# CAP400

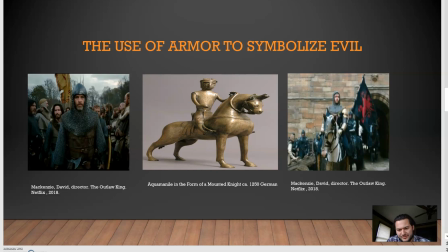8:05 He does have an additional shoulder pad or shoulder shield, and according to Bribing, this was unique in medieval period to French armor, which is very intriguing as to why the director would have used it here for an English king.
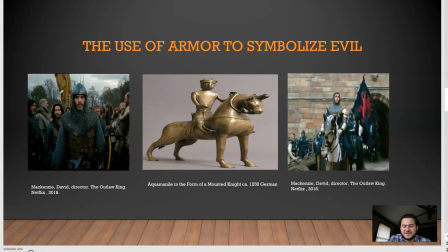8:23 It could be to symbolize that this is not the rightful English king. Rather, he is the enemy of the English, much like the French have historically been the enemy of the English back in these times. And it goes to further show that Robert the Bruce is the good guy in this film.
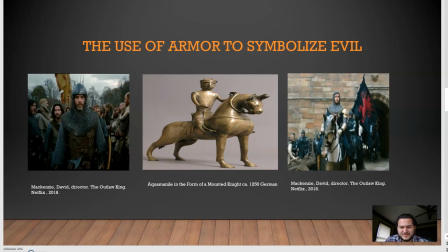8:45 In addition, this image on the right is a little hard to tell, but King Edward II, his color pattern on his tunic is black and red, which is somewhat not typical to what you would have seen in a
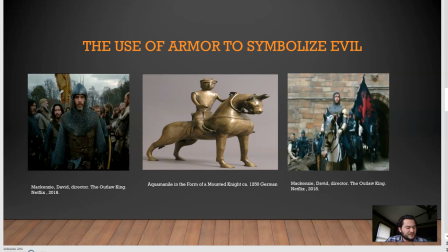9:04 royalty's battle armor. According to Bribing, the royalty would have wore blues, reds, and golds, so a lot more lighter colors. So overall, just the darker colors on King Edward do once again cast a negative light on him and his personality.
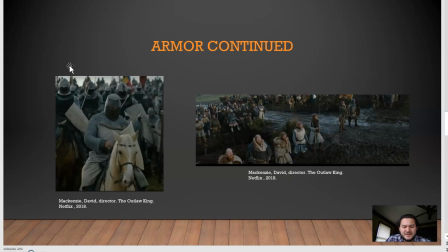9:25 It is intriguing, however, that on this next slide on the left from the movie you can see the English knights. Their armor greatly differs from that of their king. It's more traditional and more in line with the description.
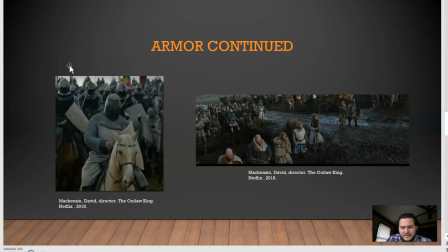9:40 On the right we can see the Scots in their armor and tunics, and they look more shepherdly, as they would since they were mostly Scottish herders from the Highlands.
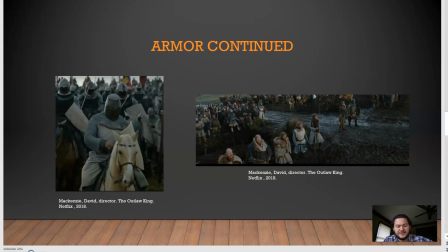9:59 But it's very interesting that the armor of the English differ from their kings so greatly. It could be because the director wants to separate the English knights from their
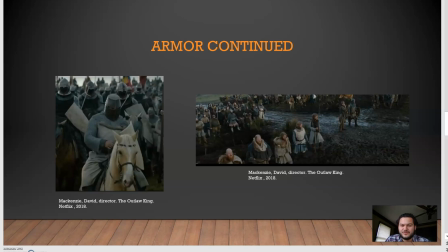10:16 king in a way to show that he's not the rightful ruler or not really part of them.
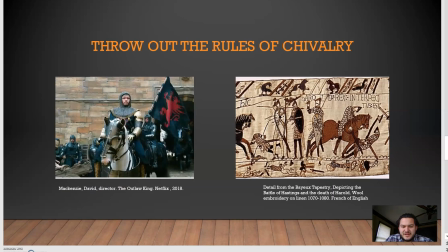10:26 The next major piece of imagery that the director uses and casts King Edward in a negative light is the dragon banner. So King Edward II comes to his father, King Edward I,
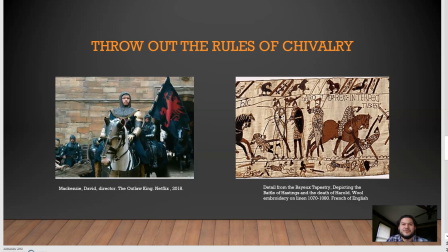10:41 and suggests that he should raise the dragon banner to fight Robert the Bruce. And what this means is that when they raise the dragon banner, they no longer have to abide by the rules of chivalry.
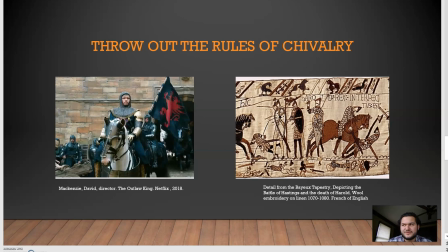10:56 So a lot of people at first seeing this movie might think there's no way that's historical. It's kind of too made for Hollywood. However, through some research and reading, I found an article in The National, which is a Scottish newspaper,
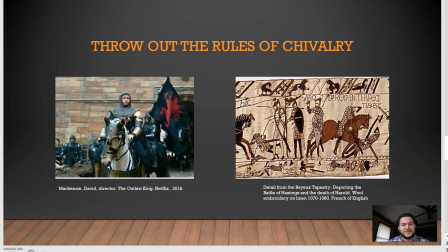11:14 in which it cited that the dragon banner was first used by Normans in their invasions in the early, around 1000 AD. 1000 AD.
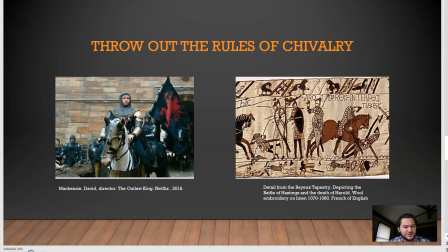11:30 But then afterwards, the English also picked it up and used it as well. The first use of it was by King Henry III in 1244, and that was the first use by an English king.
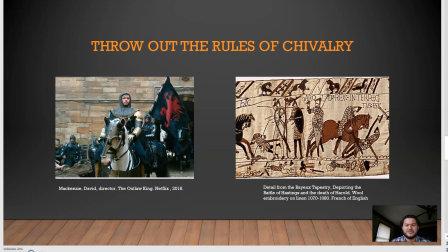11:46 And then the English continued to use the dragon banner over the years and up through Robert the Bruce's era. On the right, we can see a medieval depiction of the dragon banner in the Bayeux Tapestry, which is in France.
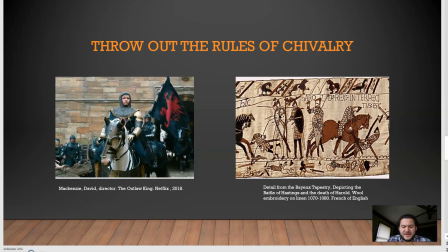12:03 And this is depicting the Battle of Hastings and the death of Harold.